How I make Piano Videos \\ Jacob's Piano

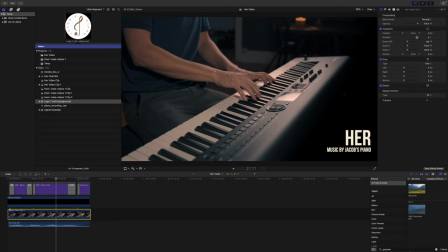So now we have a new clip here without any effects on it and then I want to add
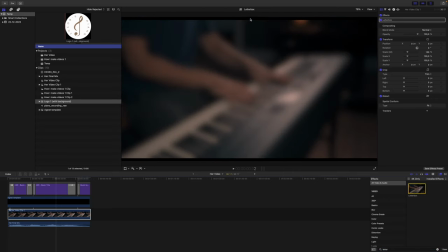a letterbox which adjusts these borders on the top and the bottom of the image
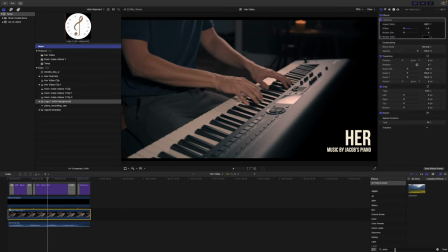just to make it slightly more cinematic and i also want to add a vignette effect
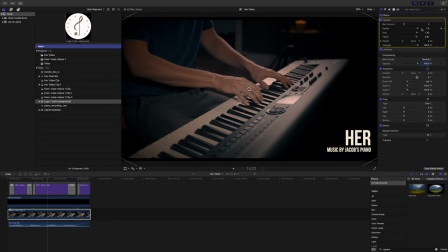i don't want any blur amounts and i want this to increase the size and we want it to be pretty strong
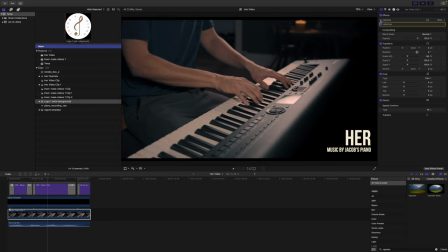so if you see it without the vignette effect and then with the vignette effect so this just increases the focus on the hands in the middle of the image so this is basically our final video product now we are ready to export it and we do that up
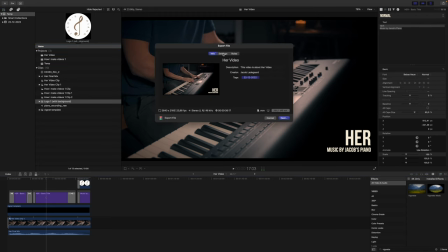here export file and yeah let's call it her video.
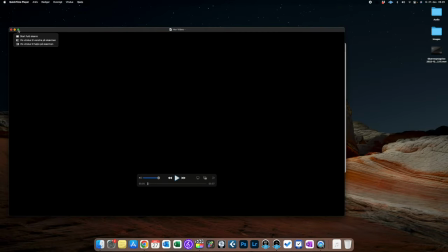And here we have the video so let's now take a look at our final product.
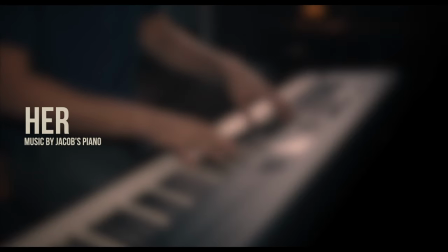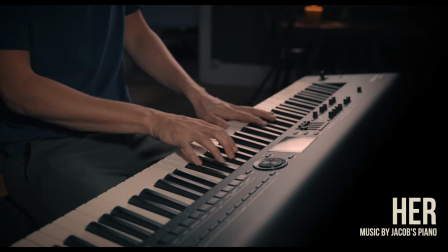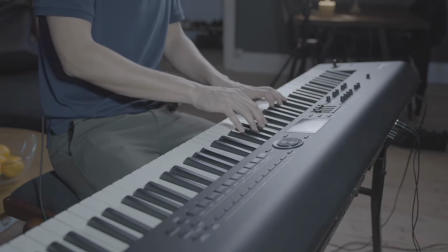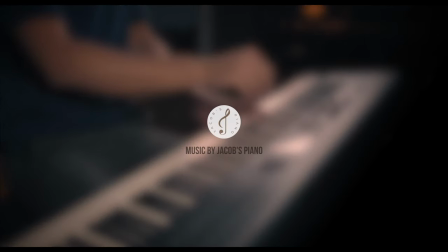So that's it for this video. I really hope that you like the look into my video production workflow and if you like the video I hope you will like and share it and if you haven't already then also subscribe to this vlog channel. See you in the next video.